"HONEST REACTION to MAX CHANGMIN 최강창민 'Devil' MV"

Yo, everybody, hello, welcome back to the Brainy Honest Reaction 3, and this one is Patreon requested. It's for Trinity. Thank you so much for sponsoring it. So today we're gonna be checking out another song by MAX CHANGMIN. This one is called Devil. Ooh, that name. I hope that the song, because I like darker concepts in music, I hope that the song is gonna match the title of it. Devil. So yeah, let's begin with it now. But before we jump in, guys, make sure to check out my Patreon, where you can request a song or a video like this, and also see more than 500 exclusive reaction videos to BTS, Twice, Red Velvet, Dreamcatcher, IU, Blackpink, live stages by these and many other groups like EXO, NCT, Taemin, Taeyeon, Some Girls Generation, and Chinese stages there. And of course, K-drama reactions like my Mr. Hotel de Luna, It's Okay to Not Be Okay, Scarlet Heart, Itzy One Class, Squid Game, The Producers, Goblin, and Crash Landing on You. So all of that is on my Patreon. The link is down below. Did I check it? There we go. Okay, let's go. Devil. Whoa.
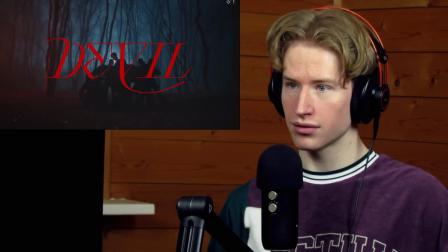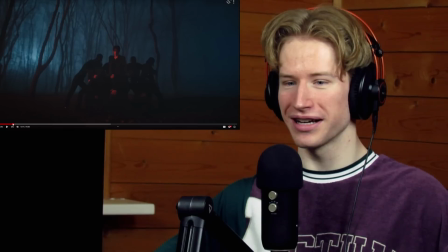Yeah, I don't know. I don't know how it's gonna develop from here, but this it sounds kind of devilish.
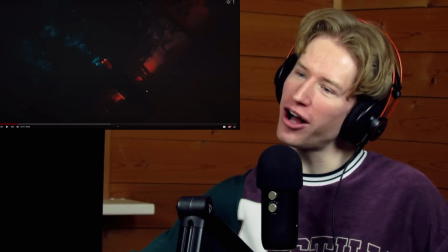Wow, wait, guys, look at the colors. Red here, blue there.
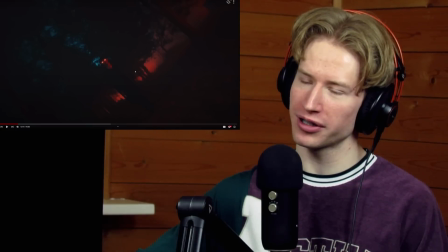Oh my god, this is such a nice combination. Very popular combination because they're opposite colors, pretty much. Like, usually it's blue and orange, and this is in between red and orange, but still looks really, really good.
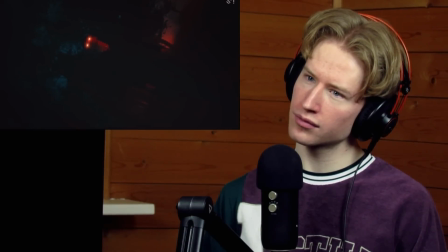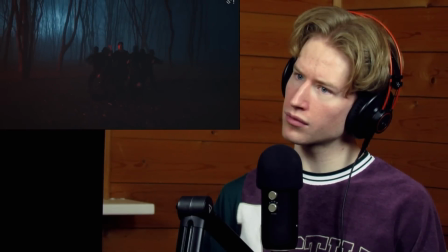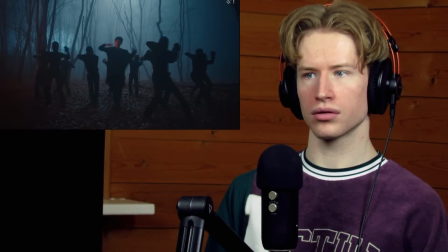Interesting. Wow, pay attention to how.
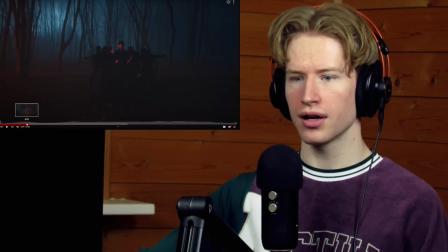So, obviously, it's a cappella so far. There is no instrumental. And pay attention to how his voice sounds very.
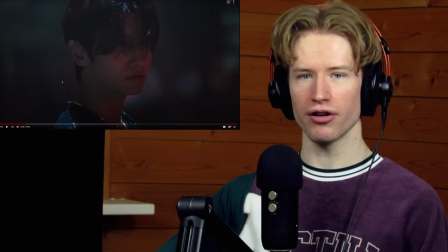Very real. Like, there's no effects, and it just feels like he's with you in the same room.
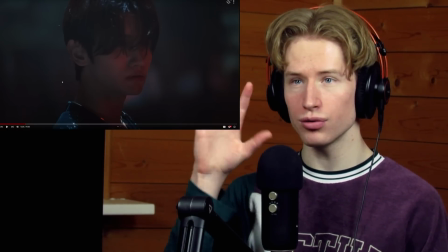And the acoustics are very natural.
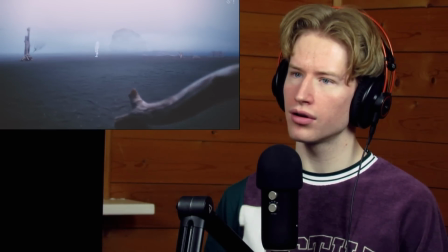You know? Like, there's no enhancement.
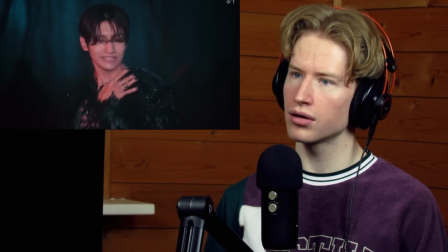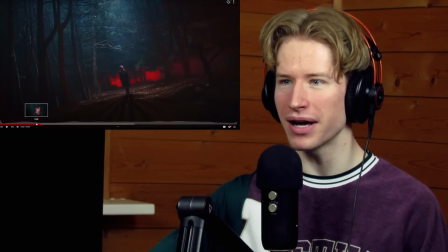Wow, listen to this a cappella background. Guys, look at the colors, come on!
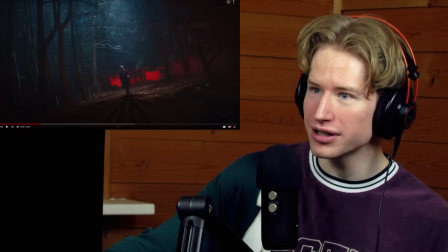Wow, this is so beautiful! So, what is this? Is this the shadow from him or the tree?
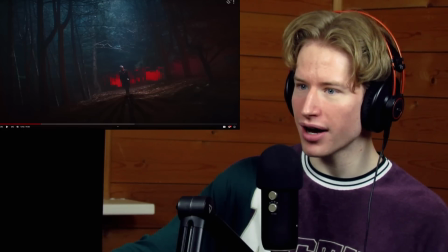Man, this is such a beautiful shot. So, there's the light there. Somehow, it's like surrounding him in this way.
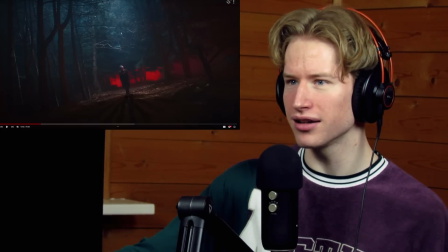Wow, this is so cool. And also the color, man, this is so beautiful.
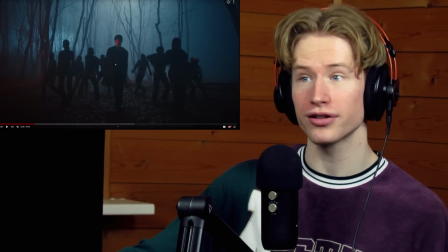Unreal. And here also the same thing. You see highlight? The highlight is red. Everything else is blue. Brilliant job.
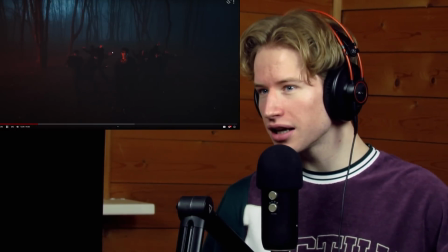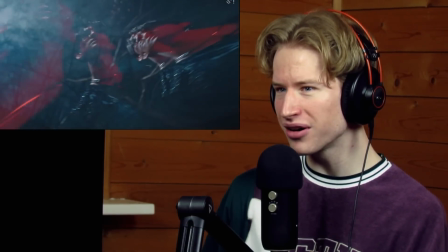Nice. Wow. Wow, this shot, guys.